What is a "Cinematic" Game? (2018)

This is not cinematic, this is style.
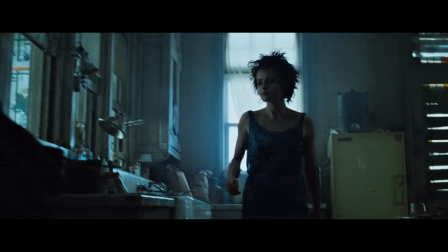4:16 The difference is whether you see the audio-visual part of the film as all that the film's about, and I think we can all agree that's not what movies are for.
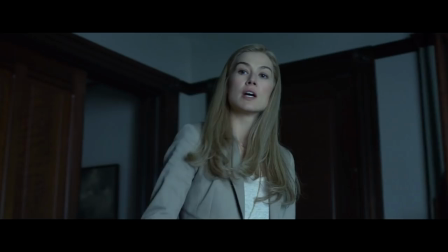4:25 When David Fincher speaks of his movies and what they're about, he's focused on what they represent and how they'll make somebody feel by looking the way that they do.
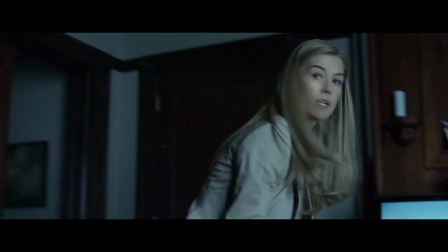4:34 He uses his own personal experiences, like his divorce, to fuel his storytelling and does so so he can tell those stories as best as he can,
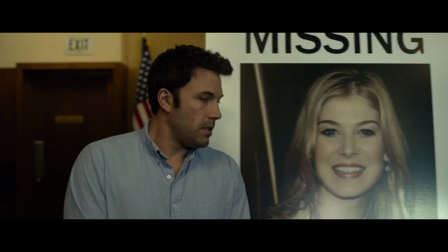4:42 to the point where people might lose their jobs because he's so committed to a vision.
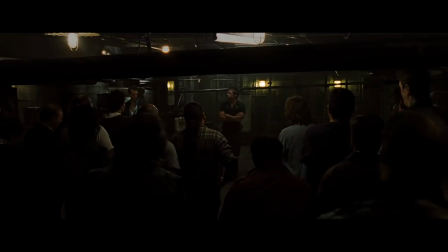4:47 There are reasons why Fincher chose two styles so different from each other, and it's because these stories are nothing alike.
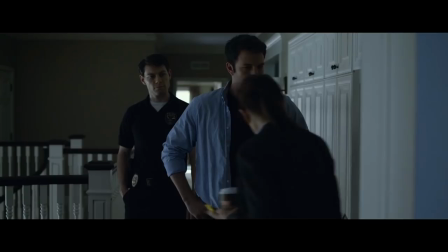4:53 The term cinematic may be applicable to both, but it describes neither.
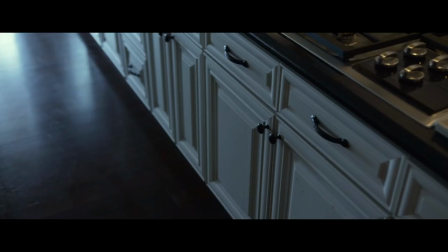4:57 These films could be shot by an entirely different director who interpreted these stories differently, they are both from books after all,
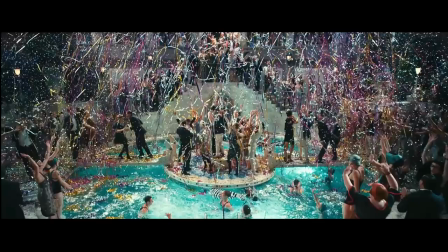5:04 and if they were telling these stories adequately and consistently, it would still be cinematic. like the visual difference between the two great Gatsby films.
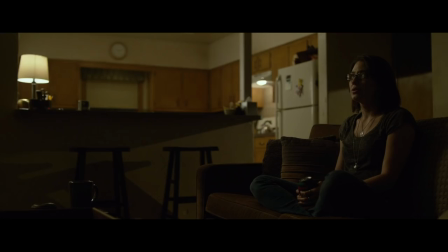5:13 The term means almost nothing because it means almost everything.
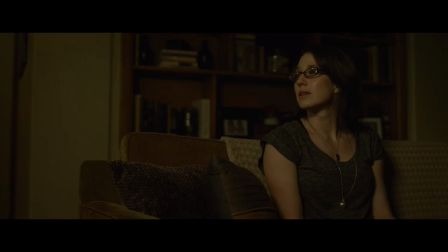5:17 But similar to how an author spells their words, the process and the look is not where the artistry truly lies.
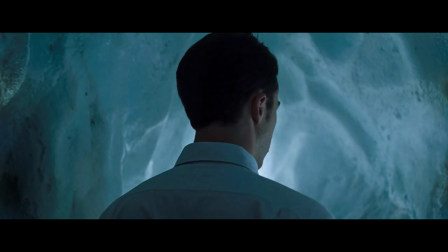5:24 It's in the order and the pacing and what the words represent when they come together to make a picture.
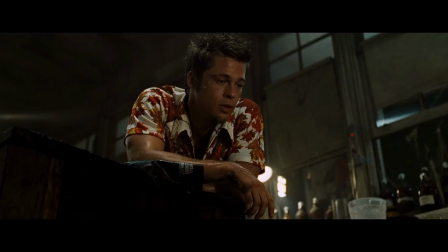5:29 The term cinematic doesn't say much about the image or the emotional intention of these shots.
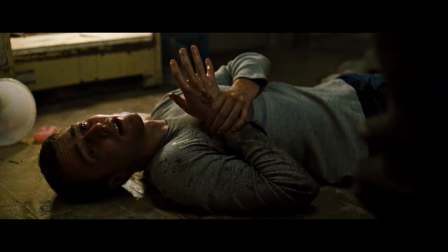5:35 The same applies to the visual style of any motion picture you've seen released in a theater since a year dot.
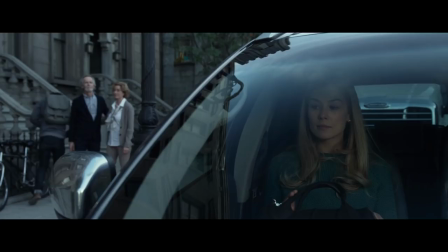5:40 They're not trying to look like a movie, they're trying to make you feel something,
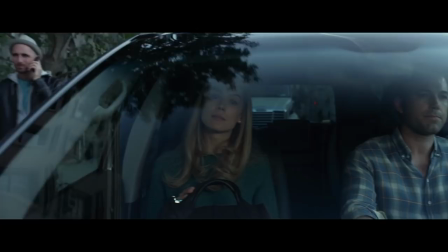5:44 trying to somehow synchronize the visual aspects of the project with the core of the project, to help tell the story,
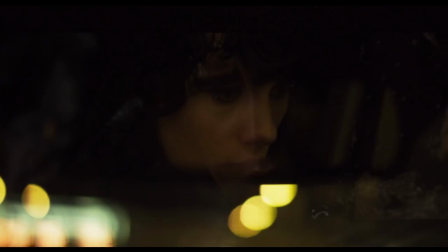5:50 to help create the world of the film. There are tried and true stylistic methods of doing this.
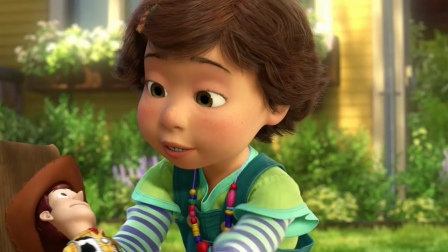5:55 Certain people who have years of experience, you can figure out how people respond to certain images.
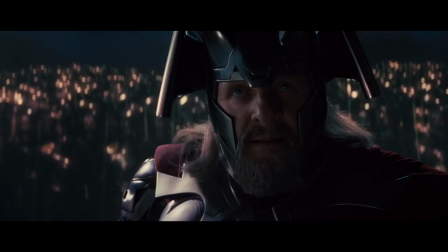6:01 You can examine the use of character portraits close-ups look at how a movie uses it effectively and how Thor doesn't.
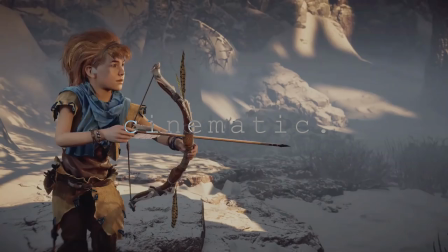6:10 So what does any of this have to do with games? It's because I hear the term cinematic thrown at triple-a games more often than makes sense.
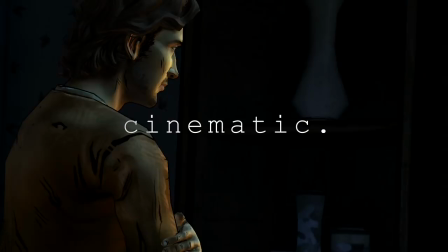6:18 There is a lack of weight to this term similar to the word literally.
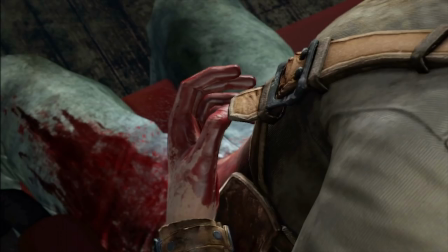6:22 In most cases when I hear someone refer to a game as cinematic they mean a game like Uncharted 2 and to the naked eye it would seem obvious why.
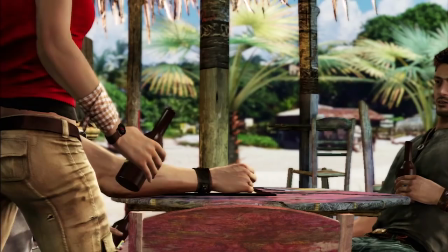6:30 They mean a game that uses cameras, actors, blocking, full facial capture and environments in the way a film typically might.
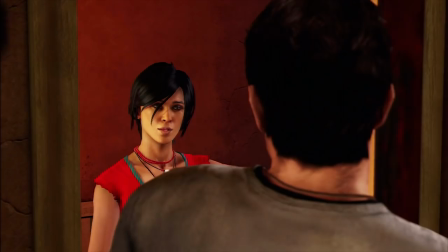6:38 This is a set and you are watching a movie. There are cuts and visual choices made that wouldn't be out of place for an animated film.
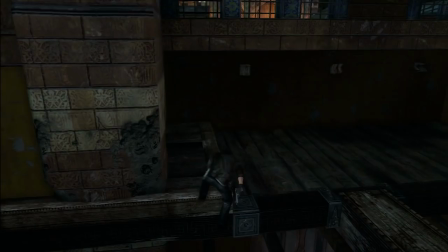6:45 While this cutscene may be characteristic of a film, what is this? This is the game.
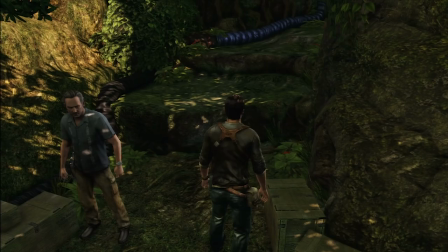6:49 This is what the player spends more of their time actually looking at and we can see quite a few differences between this and the presentation style of the cutscenes.
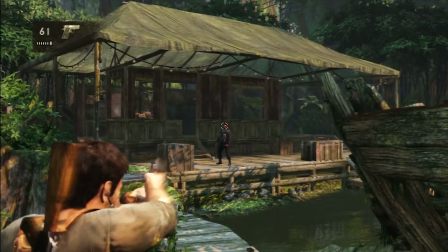6:57 Uncharted is a third-person shooter so it has a camera that floats above Nathan Drake when he climbs up walls, takes cover, or does anything in the game world.
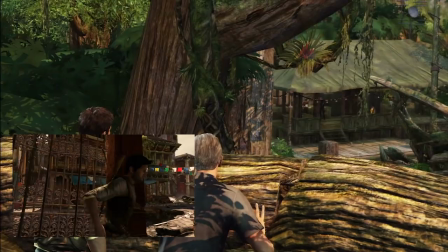7:05 It's focused on action, environments, because that's what the gameplay requires. What it's not doing is cutting.
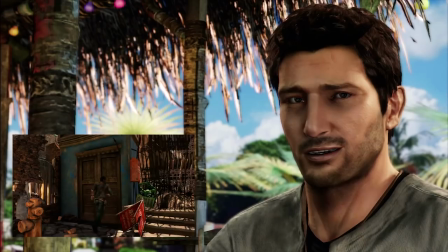7:10 What it's not doing is evoking the feeling of an animated film. What it's not doing is anything that the cutscenes do.
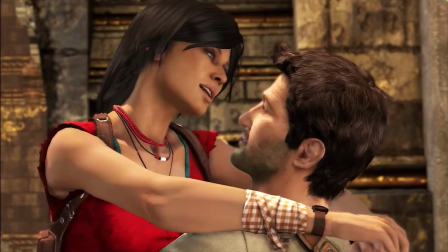7:16 Regardless of the idea of control, the player spends their time in the game divided between two distinct visual styles.
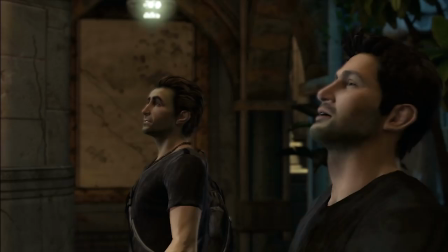7:22 And the intention of the presentation in gameplay is different to the visual intention of the cutscenes. Because while a film makes visual choices these games can replicate, at no point does a film break from those choices, or an overarching visual style.
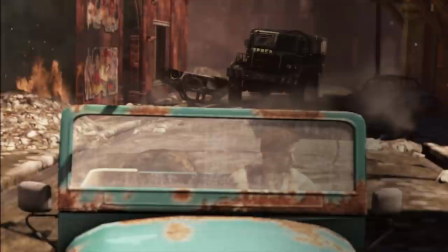7:36 Neither of these presentation styles is better or worse than the other, they're simply different.
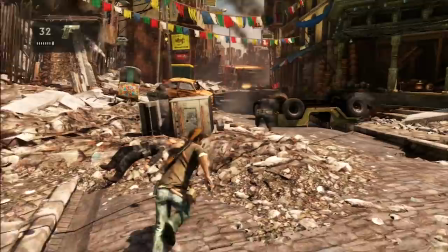7:41 Uncharted 2 is attempting to, in place of weave together, juggle simultaneously multiple types of presentation.
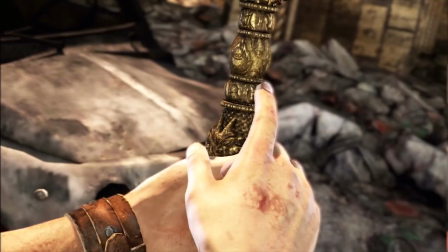7:48 One is functional and one is artistic. Consequently, we as players separate these two presentation styles totally.
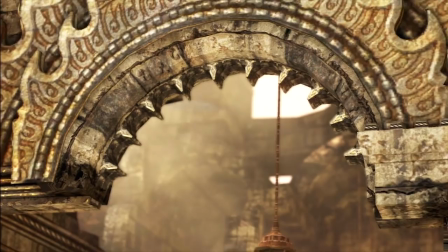7:55 This side is a side we're involved in and this one we're obviously not. This segments the story delivery which is not something that a film does.
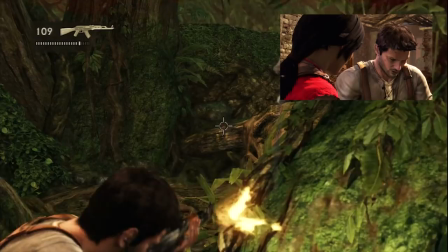8:03 A cutscene by its nature asks the player to switch how they are engaging with the action and the story and this is not something a film does.
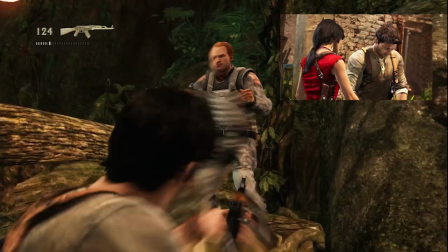8:12 To truly capture the qualities characteristic of a film this separation between what is smooth and what is not can't be so obvious.